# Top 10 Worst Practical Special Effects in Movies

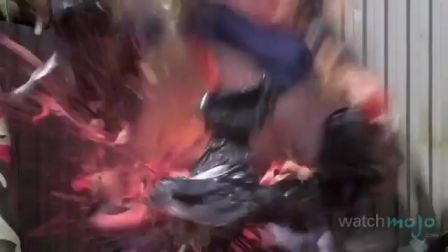(0:06)
Practicality is not always better.
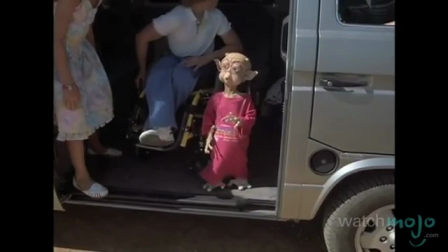(0:12)
Welcome to WatchMojo.com, and today we're counting down our picks for the top 10 worst practical special effects in movies.
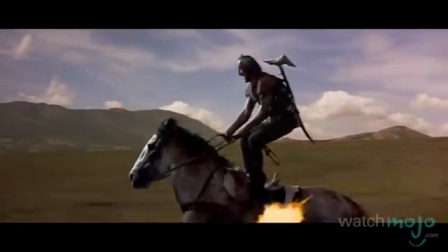(0:24)
For this list, we'll be looking at the big screen sequences where practical effects like prosthetics,
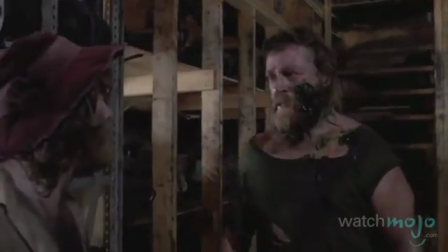(0:31)
animatronics, puppets, etc., or any other effects achieved without computers were used with disastrous results.
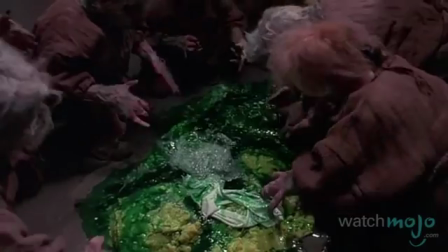(0:42)
As we'll be showing big moments from several of the films we're featuring, there will be spoilers, so spoiler alert.
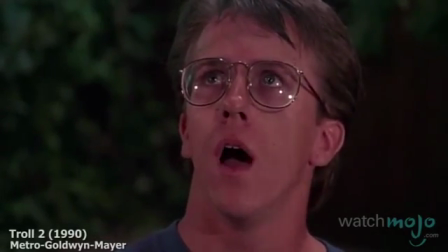(0:49) They're eating her! And then they're going to eat me!
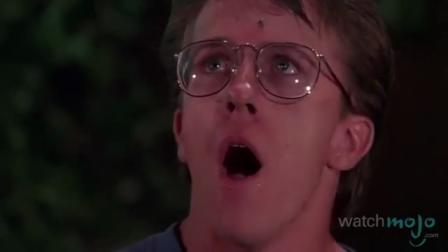(0:56) Oh my
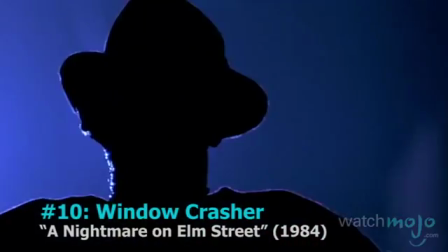(1:01) God!
Number 10. Window Crasher, A Nightmare on Elm Street.
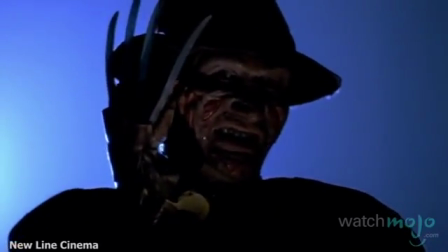(1:06) This is God.
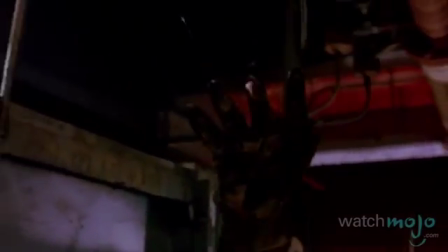(1:09)
A common trope of the horror genre is to incorporate one last scare in the closing seconds of the film.
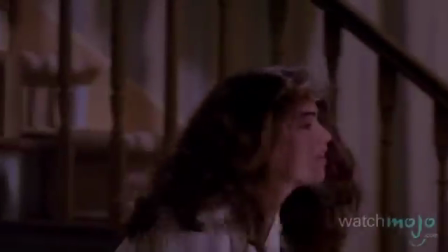(1:15) Come to Freddy.
Freddy Krueger's first foray into the nightmares of the world helped enforce that trend with this terrifying sequence.
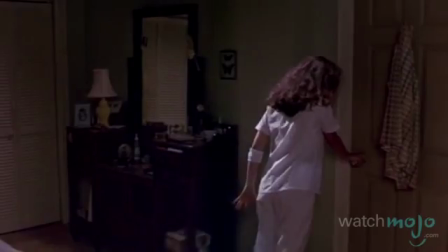(1:28)
With Freddy supposedly dispatched, Nancy's and her mother's morning should be a bright one.
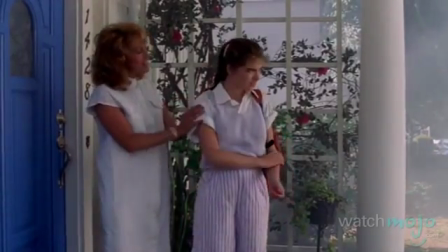(1:33) I'll see you.
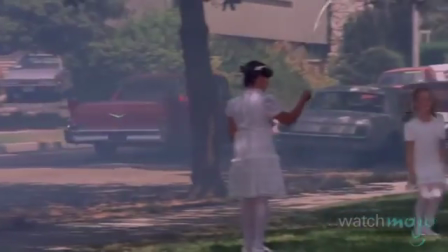(1:36)
That is, until things get unsettled, and her mother is pulled through the window of her front door, presumably to her demise.
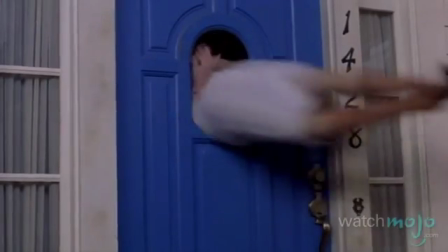(1:44)
The fact that the body that flies at such velocity is clearly a doll or mannequin of some kind practically ruins the film's entire ending.
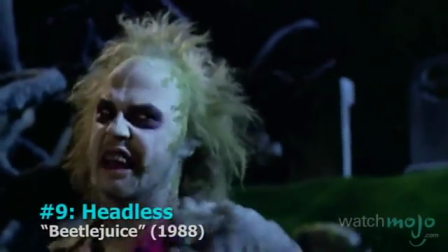(1:57)
Number 9. Headless, Beetlejuice.
Now what do you think? You think I'm qualified?
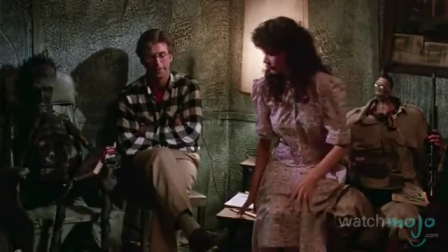(2:03)
A film from the heyday of director Tim Burton, Beetlejuice combines everything that made him a force in the industry to begin with.
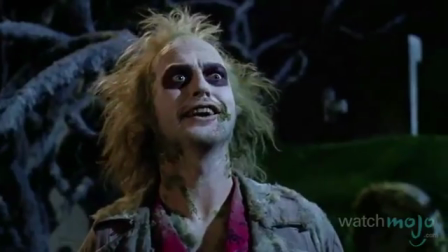(2:11) What do you think of this?
Pairing an original, heartfelt story with unique and interesting visuals,
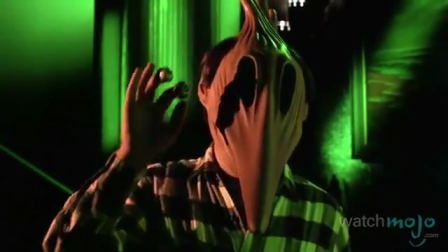(2:18)
the comedy fantasy is filled to the brim with special effects that don't necessarily strive for realism, but instead are chosen for their unique style.
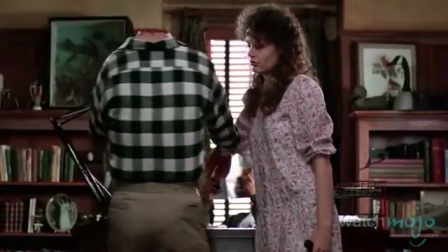(2:29)
That's what makes the clunky, cheap-looking effect used to show Alec Baldwin's headless torso and dismembered head all the more off-putting in this scene.
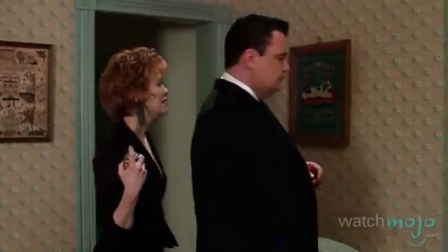(2:38)
Don't believe us? Have a look for yourself.
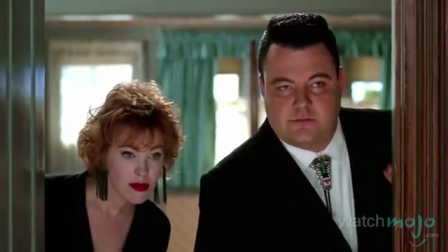(2:44) Yeah, deliver me from LL Bean.
Number 8. Not Human, RoboCop.
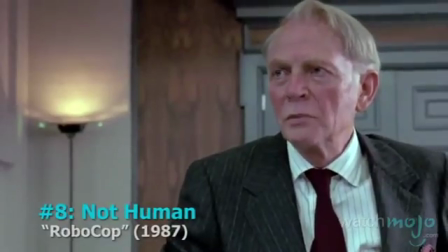(2:50) How can we help you, officer?
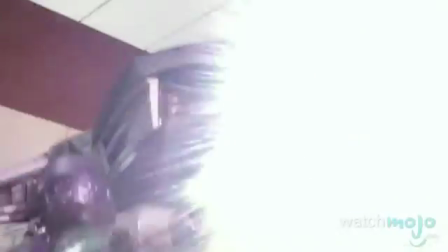(2:52)
When you're watching films from the past, it's only fair that you look at the effects you see in the context of what was possible at the time of its production.
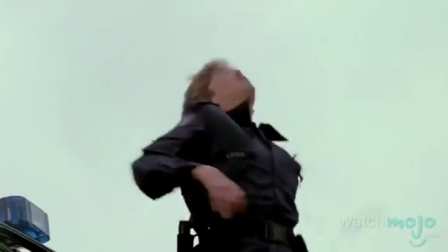(3:01) Who are you?
You can't expect a movie to pull off visuals on par with the modern effects you see today,
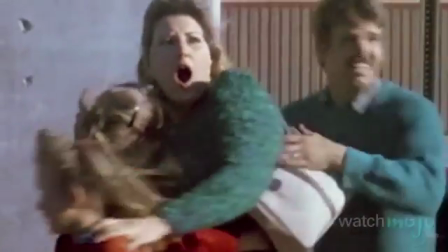(3:08)
but you should be able to expect some level of competency for the time.
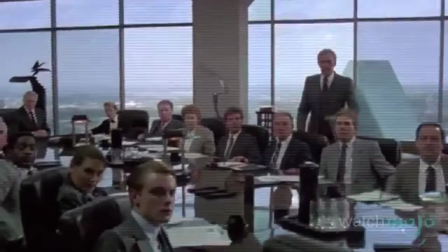(3:12) Dick Jones is wanted for murder.
Using a model to replace an actor was the norm then.
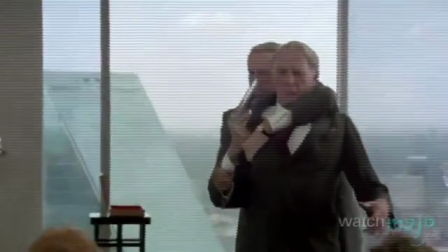(3:18)
But the fact that the effects team behind RoboCop didn't seem to understand the length of a
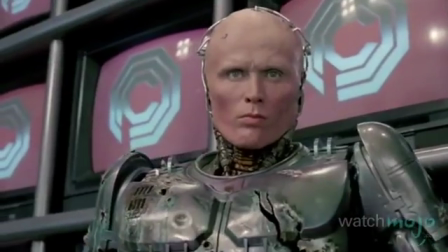(3:23)
person's arms in relation to the rest of a human body is simply egregious.
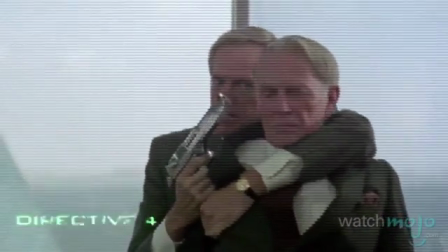(3:27) Dick, you're fired! Thank you.
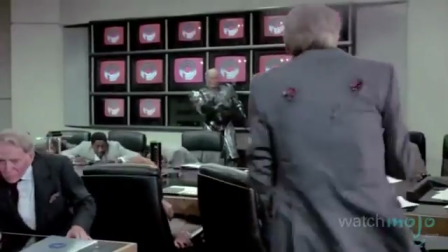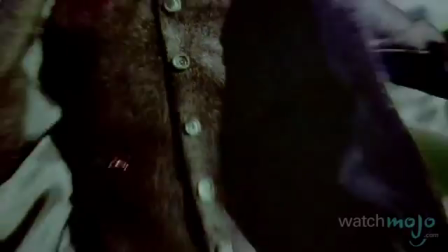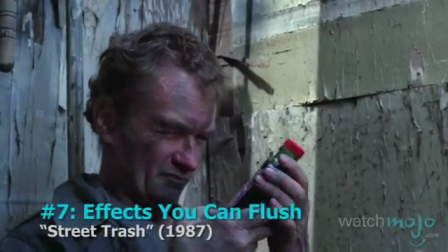(3:44)
Number 7. Effects you can flush, street trash.
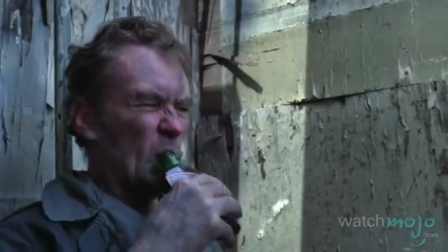(3:50)
Though this comedy horror was written expressly with the intent to offend every group on the planet,
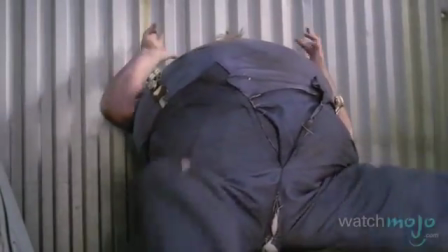(3:56)
we have to assume it wasn't also the intention of filmmakers to insult the intelligence of audiences that saw its awful effects.